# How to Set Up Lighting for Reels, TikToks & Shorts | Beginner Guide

The key to fill ratio, it is related to different setup types, to different lighting types, and the ratio of intensity between them, difference in intensity. And diffusion is how do you manipulate the light source. You can diffuse it, you can focus it, and it gives you different results. So before we discuss the 3-point lighting, out of these 3 tools that you will need to know, let's just look at types of lighting.
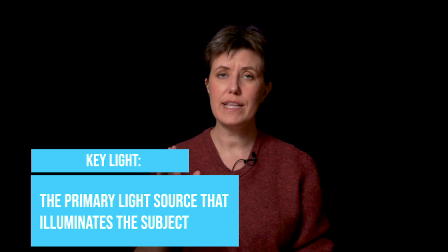[4:33]
So there is a key light. So I have just left just one light, which is key light, and this light is located in,
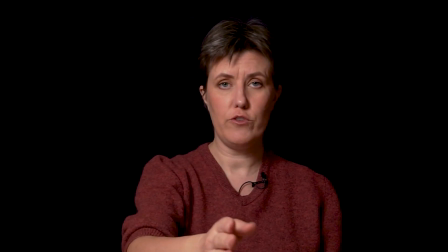[4:41]
like, if this camera is 12 o'clock, so it's located on 1 o'clock.
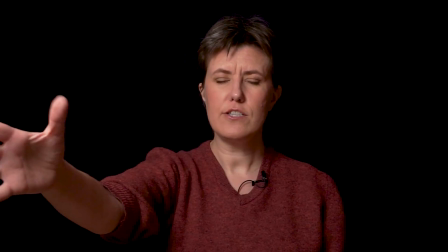[4:46]
So we have 12, we have 3 over here. It's located on 1 o'clock, and it's almost like in front of camera, but it's on the side little bit.
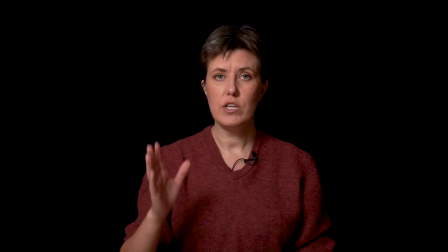[4:54]
That's how I have chosen for me. It doesn't have to be like this for you, especially if you're wearing glasses, you might have different angle, but we will come back to this later.
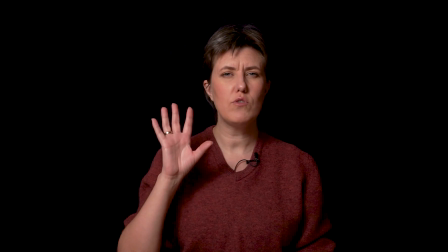[5:02]
You just need to understand that the key light is the most intensive light that is almost in front of you or on the side from you, but it's the key light.
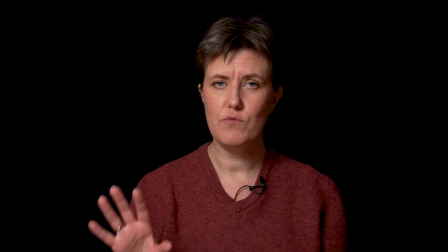[5:11]
The name stands for itself.
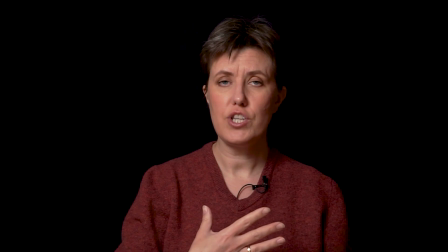[5:13]
So the key light, since it's the brightest and it creates some shadows, because I have a diffusion, it doesn't create harsh shadows,
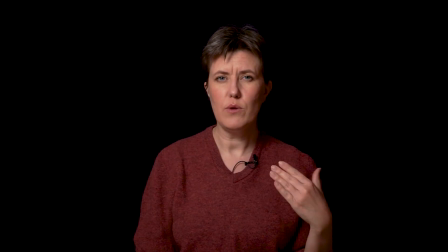[5:21]
so they're a little bit softer than they would be if you would just direct light bulb on you.
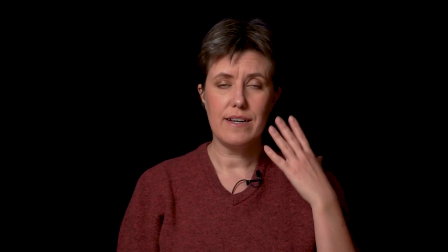[5:28]
So to manage these shadows that are coming because of this light coming from this side,
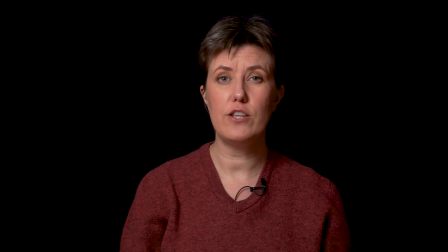[5:34]
and I have the nose, so it's gonna be creating here a shadow. And to soften this shadow even more, I use the fill light.
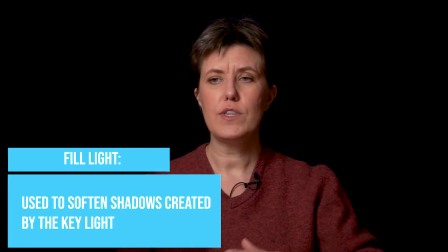[5:41]
So the fill light usually is located opposite of the key light, and it is complementary to it,
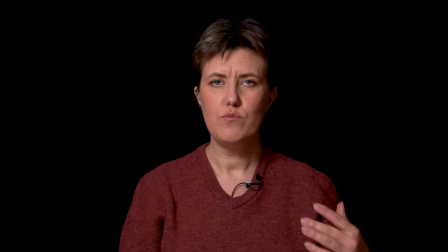[5:48]
but it doesn't have to overlight it, and it has to be less intensive, and this is how it looks.
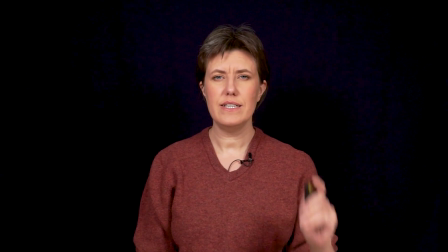[5:55]
So let me turn on. So here is the fill light that I have turned on.
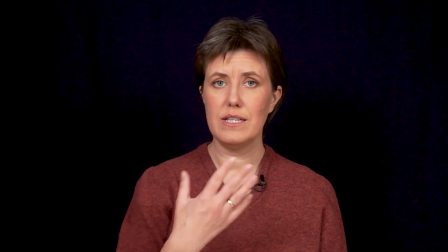[5:59]
My fill light is quite strong, is because it's my choice, but I can dim it a little bit.
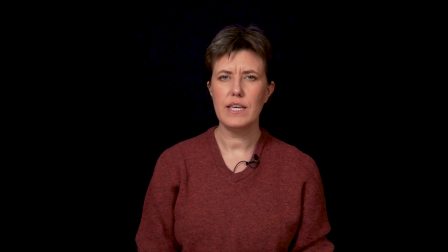[6:06]
So I can just use a little bit of the fill light to soften the shadows, and it will create a little bit more dramatic look. And then the third light that I will use is the backlight.
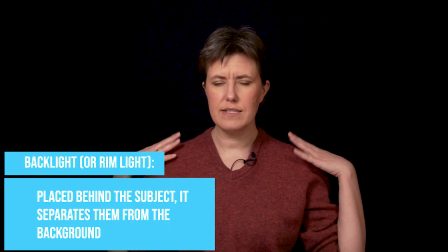[6:19]
The backlight or rim light is the light that creates separation of me from the background,
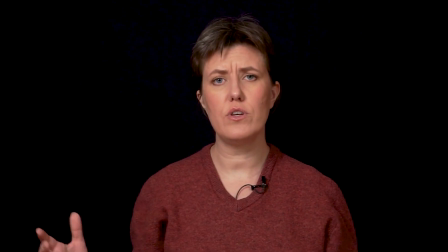[6:25]
and it has to create some contour. You know, it's also sometimes called a contour light.
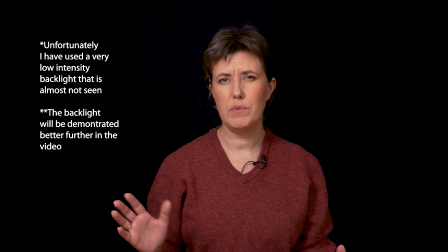[6:31]
I have opened the contour light. It's not very strong, but it has to separate me from the background a little bit,
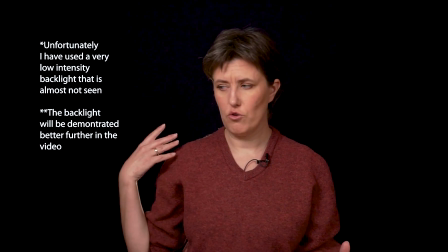[6:37]
and because the light can reflect from my back on the background, even background maybe lighten a little bit.
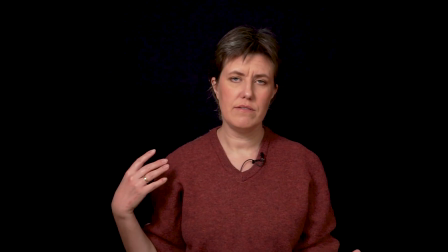[6:45]
And this backlight, it can be different color, it can be blue or rose, or you could see different effects that people are using, and it will create some kind of atmosphere.
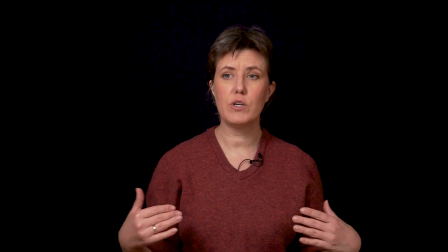[6:57]
There can be also light that will be lighting your background, but because we are working with the plain background fabric, I am not covering the lighting of the background in this video and in this series very much.
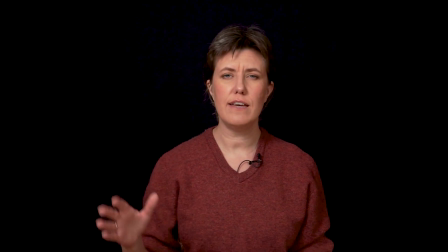[7:11]
It's more safe for YouTube.
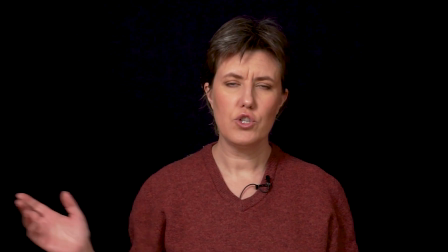[7:13]
Also, the rim light or backlight can be located not on the back, but it can be located a little bit on the right.
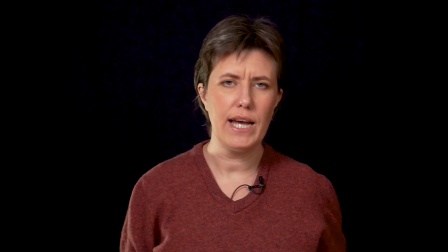[7:21]
So you can see now it's a different picture when I have this light. So let me turn off this light.
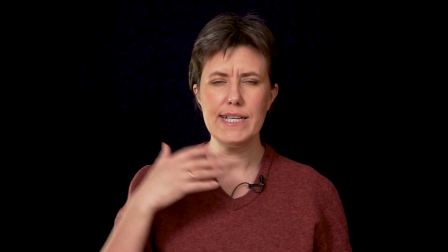[7:26]
So this light will be feeling also this side of my face, and it will create some new feeling because of this effect.
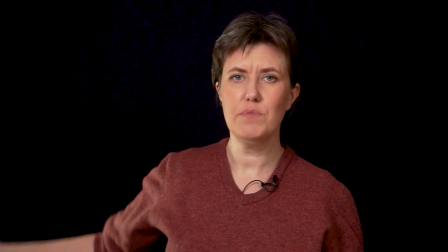[7:33]
And also, if I will put it a little bit up, which I'm not going to do now,
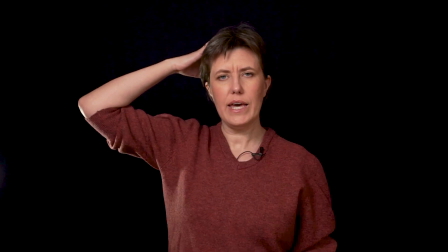[7:38]
but if I would put it a little bit up, it would light my hair, and even as upper you put it,
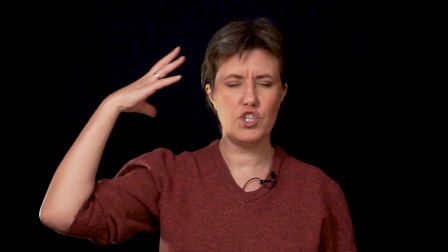[7:43]
as more hair it will light and it will be shining. So that's how people do. The light is reflecting from the hair. So these are the types of the lights, and let me give you the definition of the lights to cover it so that you can come back to it if necessary. But before I go there, also another type of light, it can be some effects that you use on the devices that you are putting in front of you.
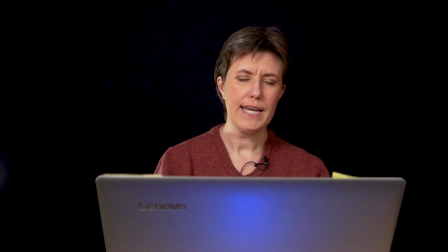[8:07]
For example, if I have a monitor like I have now, I can light the monitor with the colorful light, and you can see that it has the reflection, and it looks nice also. But I'm hiding my monitor from you so that you don't know that I'm reading from there. And since I have disclosed my secret, let me read the definition. So the key light is primary light source that illuminates the subject. The fill light used to soften shadows. Okay, so we soften the shadows and remove the shadows that are created by key light. Backlight is the light that is also called rim light, and is placed behind the subject, as I shown before, and it separates the subject from the background. So now we will talk more in details about the 3-point light setup, and I will tell you some schemes, different schemes that you can use so that you can experiment with your lighting setup. Let's start with standard 3-point lighting setup. Usually standard 3-point lighting setup is arranged the following way. The key light is based on 45 degrees. So I have it on 1 o'clock, which means like it's 15 degrees, something like this. I need to move it to 45. I can do it right now for you to see.
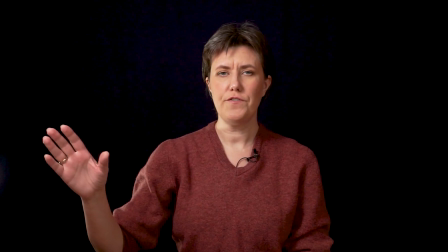[9:23]
So I have manipulated the light and moved it 45 degrees, and it's a little bit different.
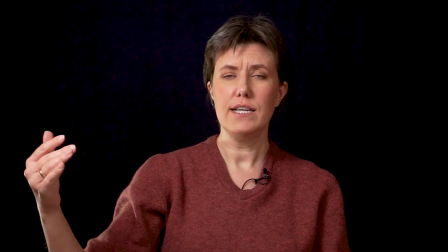[9:29]
Also because the light is closer, it's good to lower it a little bit,
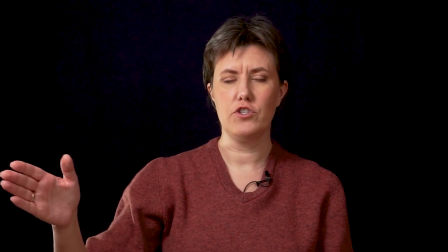[9:33]
and it's closer because I have the furniture there, but that's how the classic setup.
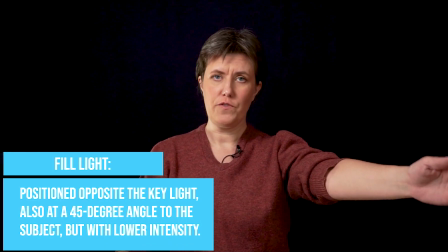[9:38]
So the other light, I do have 45 degrees, or maybe a little bit less,
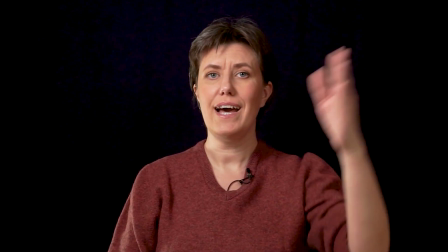[9:43]
maybe 40 degrees, and it is usually has to be opposite again on of this light. So I have them in the same distances, and this light in the standard 3-point setup, it has to be dimmed. When I record for myself, usually I don't dim this light. I want to have it brighter. And the backlight for this standard setup, it is positioned on the back but slightly to the right.
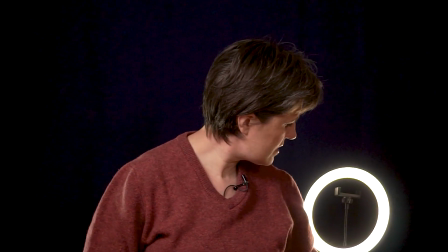[10:07]
Let me try it. So I position it like this, and I'm using the ring light for now,
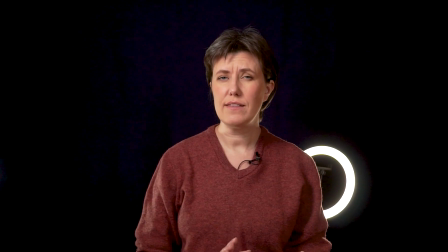[10:13]
but I can use any other light, like something that is on the background.
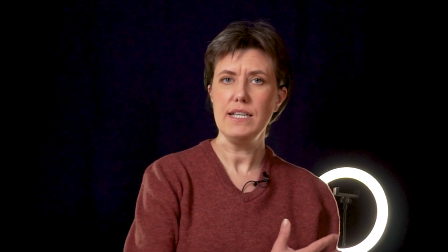[10:18]
It doesn't have to be ring light, but it does its job. This is the backlight.
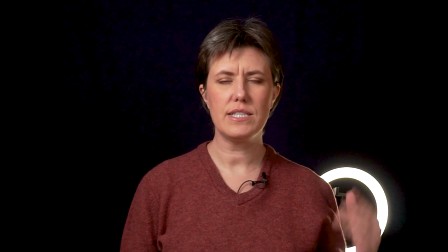[10:22]
So if I remove this one, I only have this light in myself and becoming a ring light.
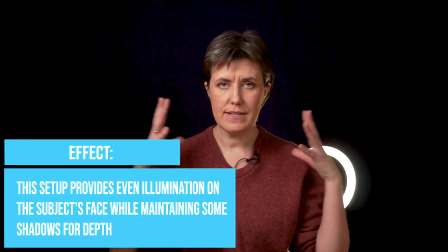[10:27]
Now, what is the effect of this setup? This setup lights the object properly, so it maintains the shadows,
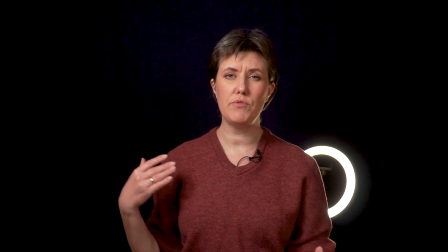[10:34]
and at the same time it creates a depth of the image because we separate the subject from the background because of this backlight.
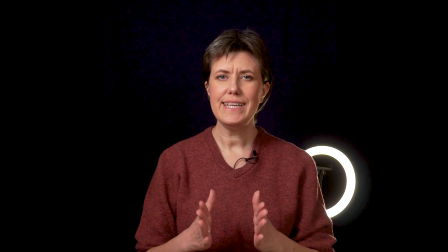[10:42]
Now let's talk about high key 3-point lighting setup. High key. So it's also 3-point lighting setup, but it's high key. That means that this light is high key and it's located almost in front of me. So usually I have my light far, but now I will move it, and I hope it doesn't close the camera.
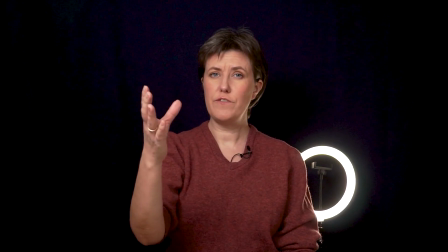[11:05]
I hope, but this light now is more in front of me. I could make it closer.
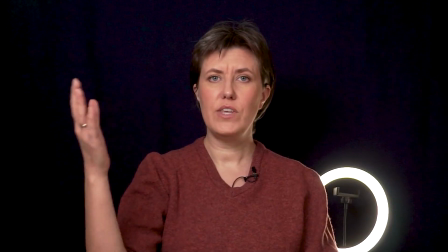[11:10]
I'm just afraid that is gonna close the camera, but that's the light when it's located just in front of me.
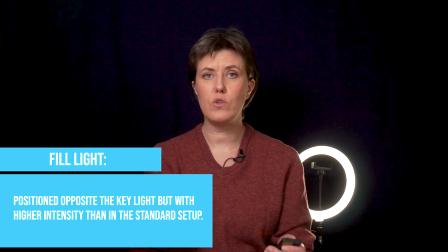[11:17]
And the other light, which is the feeling light, it has to be also lighter so that it removes the shadows almost totally.
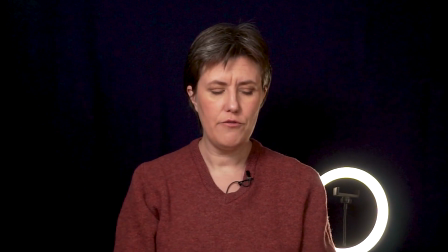[11:25]
That's why it's high key, but it's also high for the other light, which is feeling.
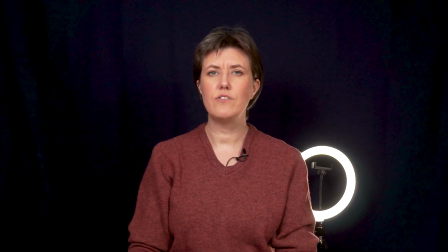[11:30]
So it is higher intensity than usual setup. It will look like that.
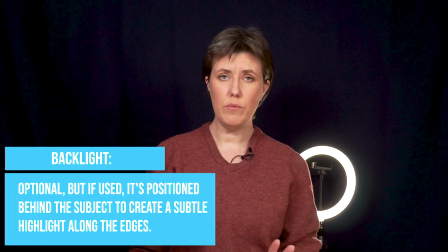[11:35]
And then the backlight. So the backlight is optional, but it can be used also in this setup.
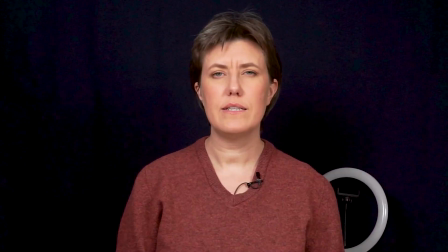[11:40]
In this case, I will turn it off. And in this case, we will have just me. It will be a little bit flat image, but it's gonna be bright image. Of course, for the key light,
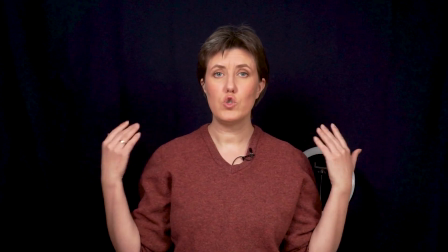[11:51]
usually the black background is not used because the effect of this
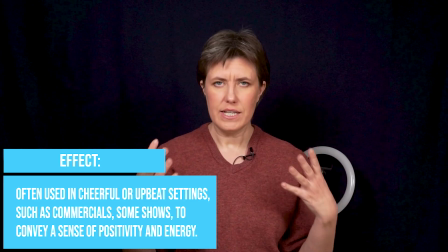[11:55]
lighting is to create even lighting and create upbeat atmosphere.
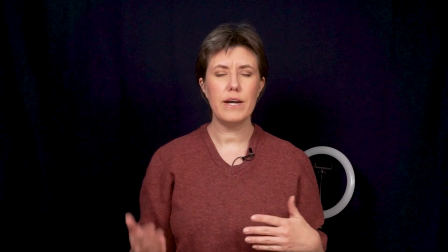[12:00]
It is very often used for commercials, for in the studio,
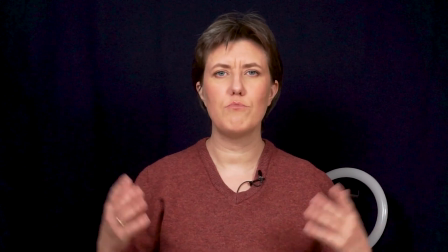[12:04]
for different shows that should be happy, like Good Morning America or something like that.